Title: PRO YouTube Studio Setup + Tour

And so we plug in our podcast mics, which are Shure SM7Bs right into the camera. And so it's very convenient for that. And so it's definitely an investment that you can make to grow into. So if you're gonna do other things, but totally if you get the Rode Wireless Go 2 and that would be your main audio source, it's great. But having the other option that if you had a guest, they can be clipped up and then all that audio is going right into the video clip, which is super nice and convenient.
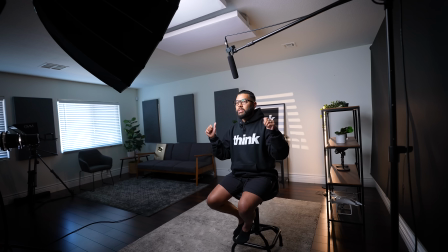691s
Now, I told you that I would talk about some tips on how you can actually use a corner like this a few different ways. but if you've gotten value in this video, let me know by hitting that like button. And so real quick, let me show you how you can use this angle to get three different shots.
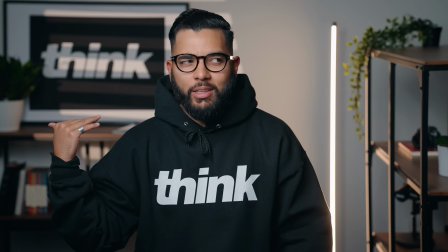705s
So this first look is just using the white wall. We use this a lot for our church. We use it a lot for our podcasts, but having a setup like this can be made interesting simply by using what is called leading lines. Now, if you look into this shot, you'll see how there's a shelf over my right shoulder.
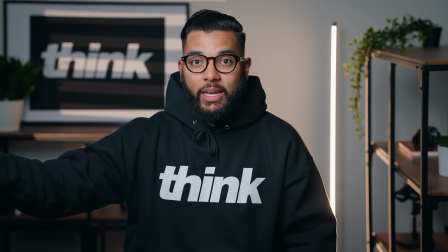723s
I think it'll be your left screen, my right screen or whatever, but this is making your eye look at me, you know?
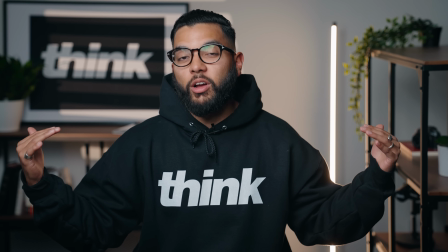730s
And so we also have that gobo light that we use. So those lights are also causing you to look at me.
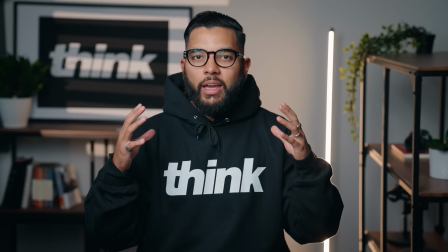735s
So anytime you can, you know, add things, what are called leading lines to force people's attention towards you, do so because it's just a wise thing to do in a creative way.
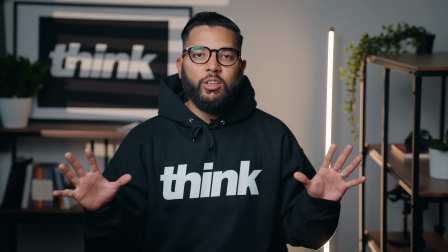744s
And then the shelf that we have going on here just adds another layer to the shot, I think, or dimension, I guess you could say.
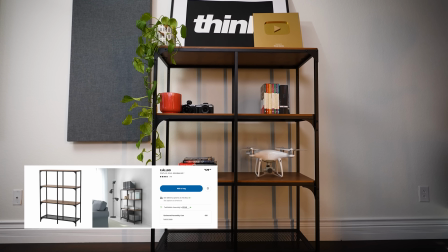750s
And so even though it's just a plain wall shot, you could totally add some life to it by just adding a little bit of furniture and these shelves that we bought are from Ikea.
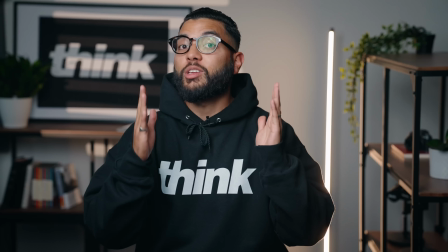758s
They're the Fajablo, I think is what they're called,
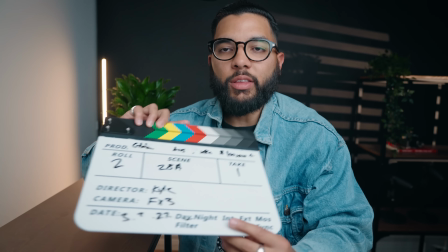761s
but very inexpensive furniture and we like how light they are because they can be moved around because we could switch up the shots like this shot right here.
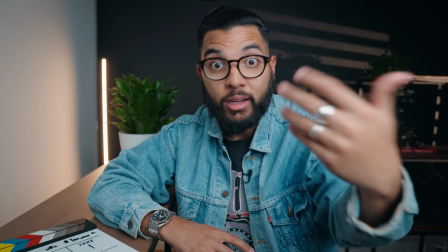769s
Now, this would be another style that you can go for when it comes to using this setup. So the first shot that you saw was a little bit more compressed, had a flat wall behind me and with this shot,
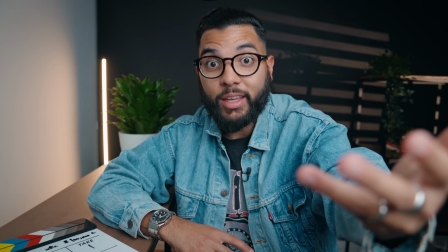781s
it's actually the lenses all the way zoomed out to 24. So you're gonna get a little bit more of a wider shot, kind of more YouTube-y, and I would even say a little more intimate.
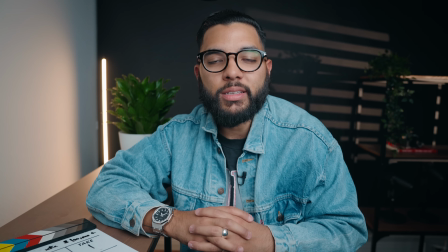789s
It feels like I'm like right there with you, right?
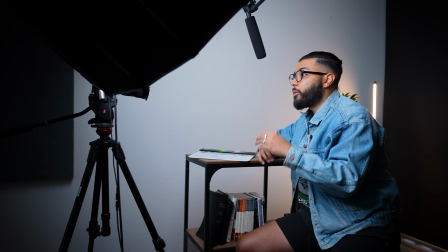791s
But I like shooting like this, especially at this focal length lately because I like seeing my hands in the shot at most of the time,
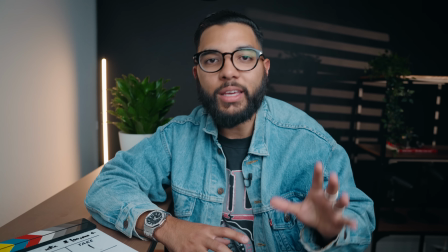800s
as well as the ability to zoom in and out as needed. So you can always do that. But what you see behind me is actually not a black wall.
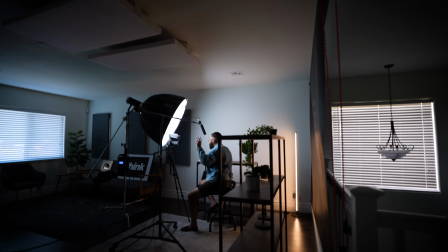806s
This is a black piece of photography paper. It's about a nine foot width roll.
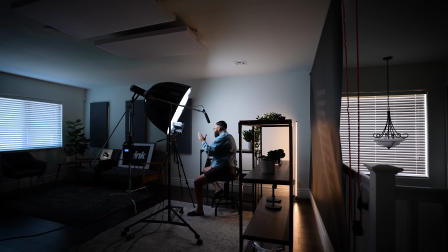812s
And we made a video on how you can actually conform a space with a fake corner like this, but nonetheless, this is a shot you can achieve.
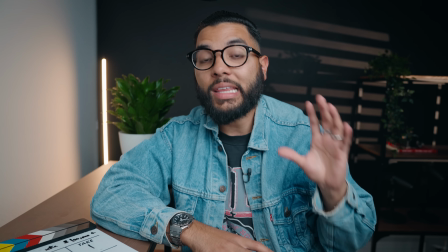819s
So we had the one shot with the white wall, and then we have another shot like this. I'd like to know down in the comments which one you like better, but let's check out the third shot,
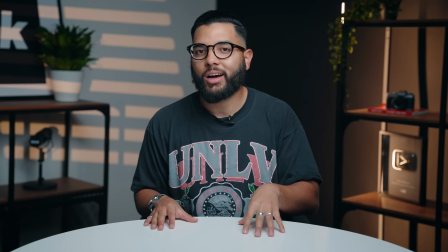828s
which is using the corner as your center point, which we often do for our podcast,
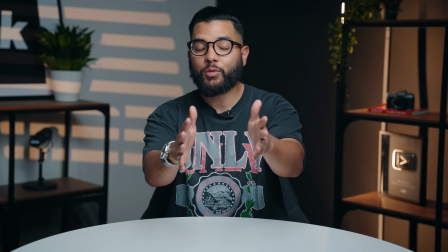833s
the Think Media podcast. This is the shot that I was talking about when using the corner as your main angle.
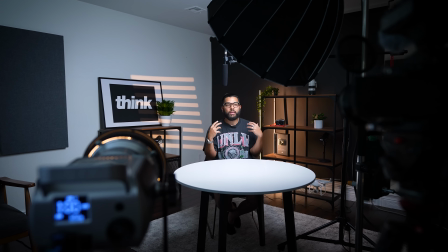840s
And the camera is actually pretty far from me. We just have it zoomed in at about 60 or 70, which is giving us that nice compression.
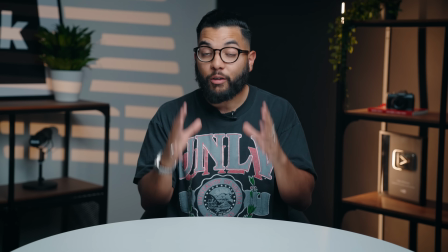847s
But having a shot like this is great. And it looks great because again, the leading lines, everything is kind of focusing your attention at me, the subject. So I love this shot, but I actually forgot to mention during the sound portion of this, you know, this sounds really good here, really because of treatment.
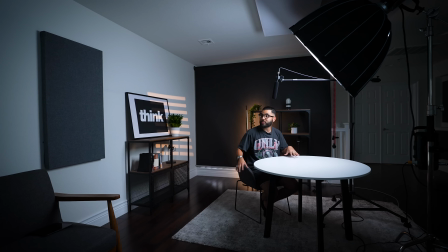863s
I didn't break down treatment during audio but if you have a very big space but you're not treating your space then you're going to get some echo and it's going to bounce around but we actually have a ceiling sound panel that will prevent the sound from bouncing up we have a rug on
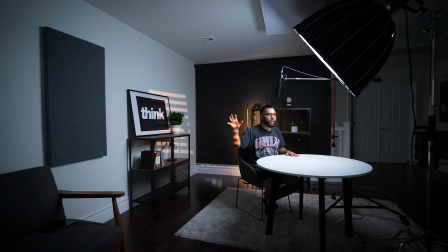878s
the floor that also prevents it because this is a hardwood floor loft that we use and then along the walls we have more of these
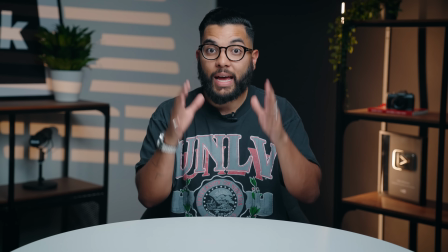886s
sound panels and again we'll post everything in the description below so leveling up your audio also requires leveling up your audio treatment,
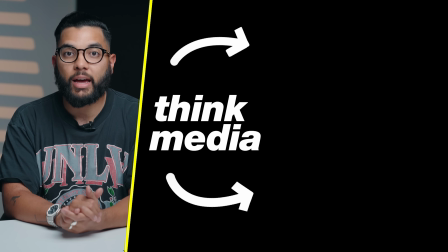894s
but that breaks down the professional YouTube studio setup. And if you wanna check out another video from us here at Think, I actually talk about the pro level of vlog setup. If you're looking to start vlogging and you want the best setup possible, you can click or tap the screen. And I can't wait to see you in a future video. Peace.